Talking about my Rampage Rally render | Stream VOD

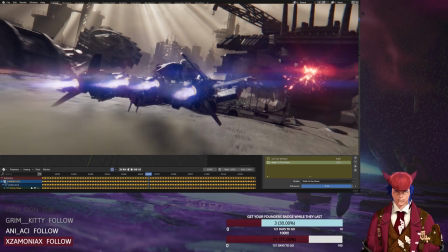4:15 Or rather, we could start with this one open.
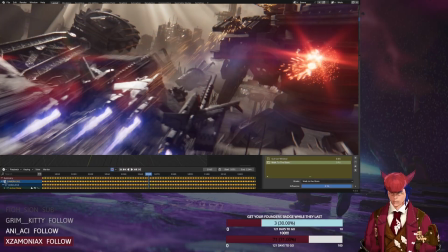4:22 And we just go to the work in progress files and look at the very first
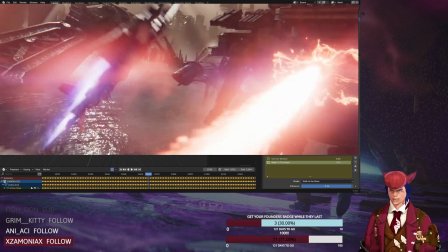4:28 draft of this render I have, which looks like this.
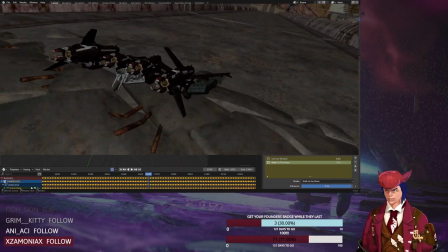4:35 You can see I had pretty much
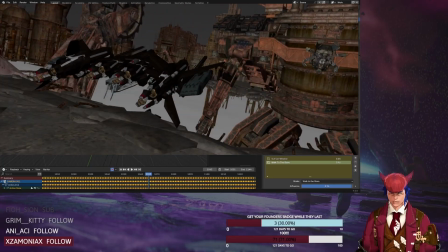4:42 the scene blocked out with the bridge and all, and the angles, the huge robot and the flight unit.
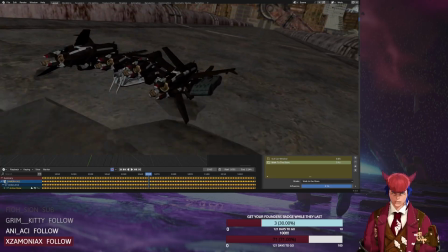4:52 To be on the flight unit is not there yet because I didn't export the animation yet.
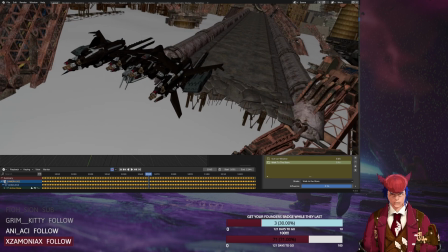4:59 But yeah,
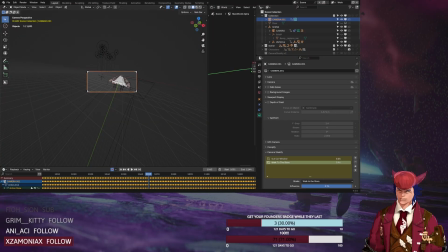5:05 progress is progressing, I guess. So, or actually, let's
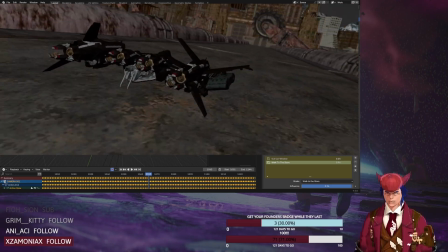5:14 just stay here for some more progress
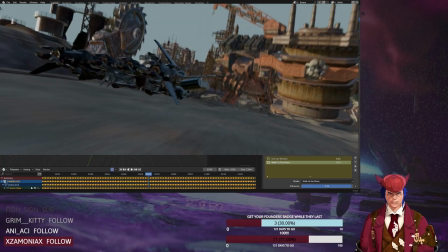5:20 stuff, because then I can talk a little bit better with the Blender scene I have.
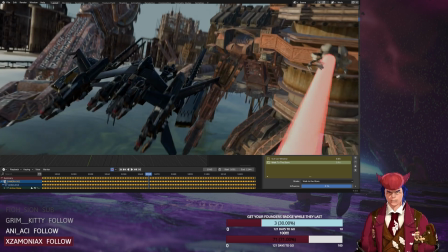5:27 So this is the second work in progress version.
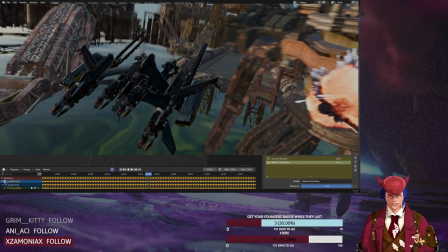5:34 You can see I added 2B. I added more animation stuff on angles.
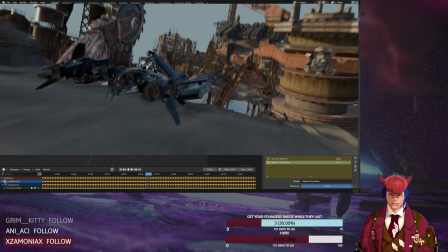5:40 I added the laser and the 2D explosion.
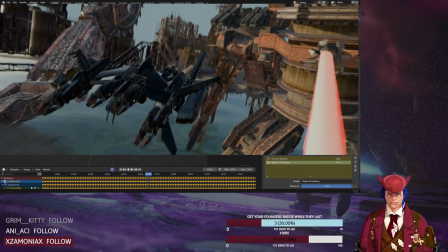5:46 And also some lighting, because I switched to Eevee for a preview render.
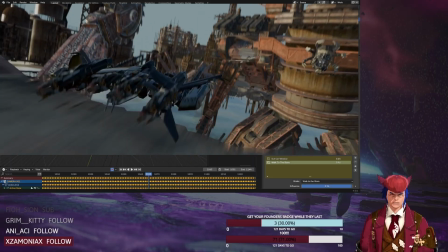5:51 And yeah, it's still pretty basic and viewporty.
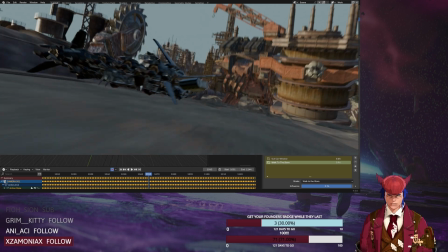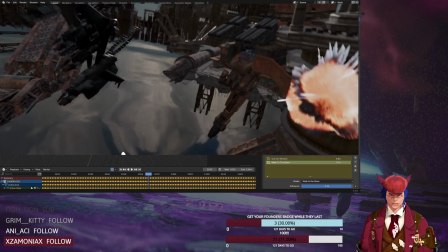6:02 Let's switch to this one. This is still Eevee. I adjusted more of the 2B animation.
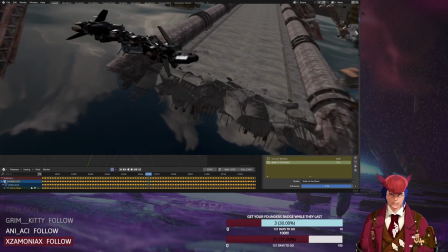6:08 I also added high quality hair, which you can see here, because it's bugging around with the hair dynamics.
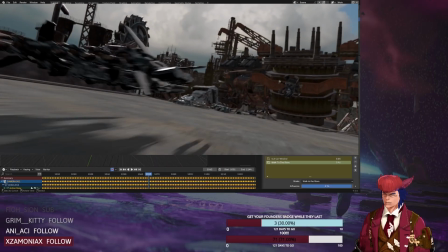6:19 Yeah, also adjustments for the flight unit animation.
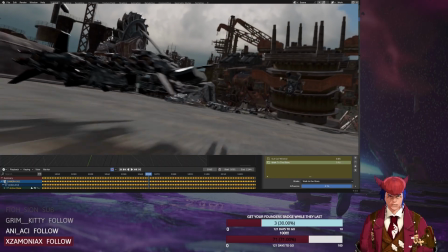6:25 And yeah, also some
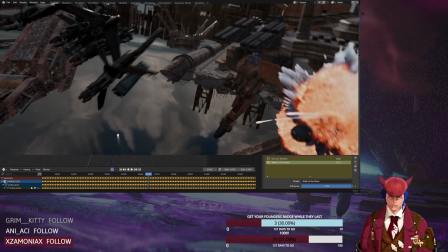6:32 obstacles at the end of the bridge to give another reason for the flight unit to fly up,
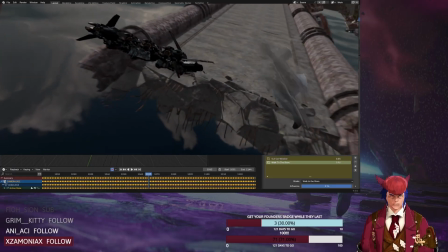6:39 except for only the laser. Yes, I think then we have this one.
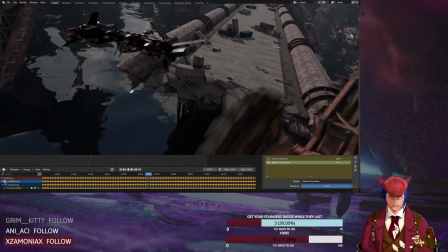6:46 This is, I think, the first Cycles version, the first ray traced render,
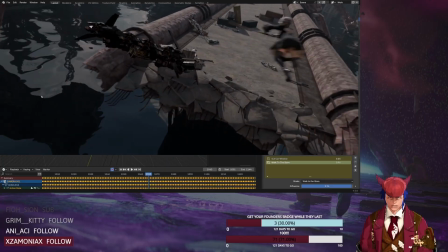6:51 where I added more assets on the bridge and some, like, those small stone
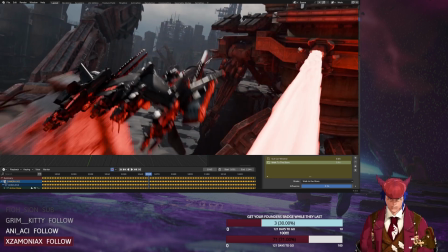7:01 patches, stones, I don't know, and some containers and destroyed cars and that kind of stuff.
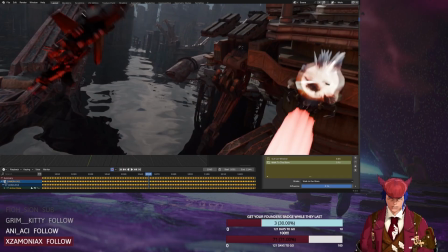7:10 More adjusting of animations and that kind of stuff.
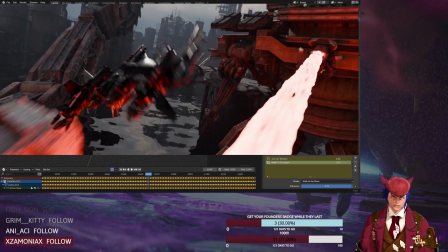7:13 And yeah, I mean, from there on out it was adding more small stuff,
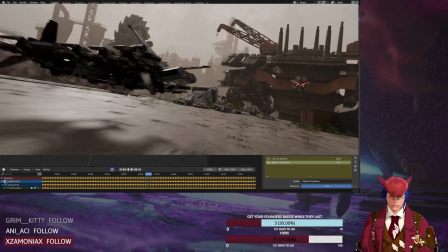7:22 like for example adding more atmosphere,
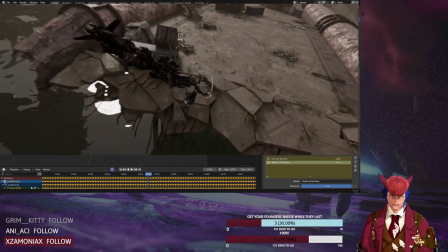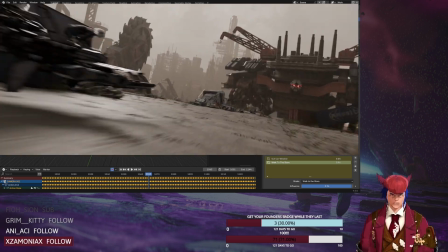7:30 and adding, where are we here? I think the big one of this was the laser for one.
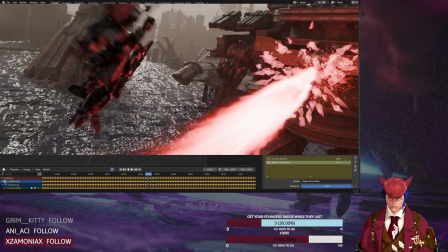7:39 Or did we already have the laser in the one before? Let me check that. No.
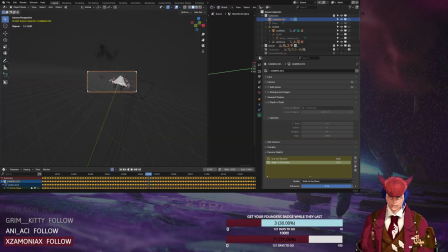7:44 Okay. So, and we had the laser as a simulation and also the ocean.
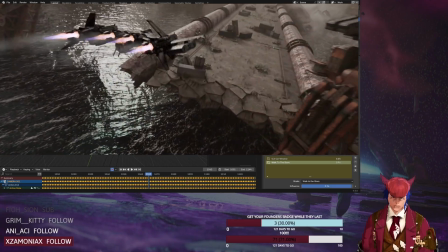7:56 And the next one from that, we added more fog cards to have more atmospheric effects on everything.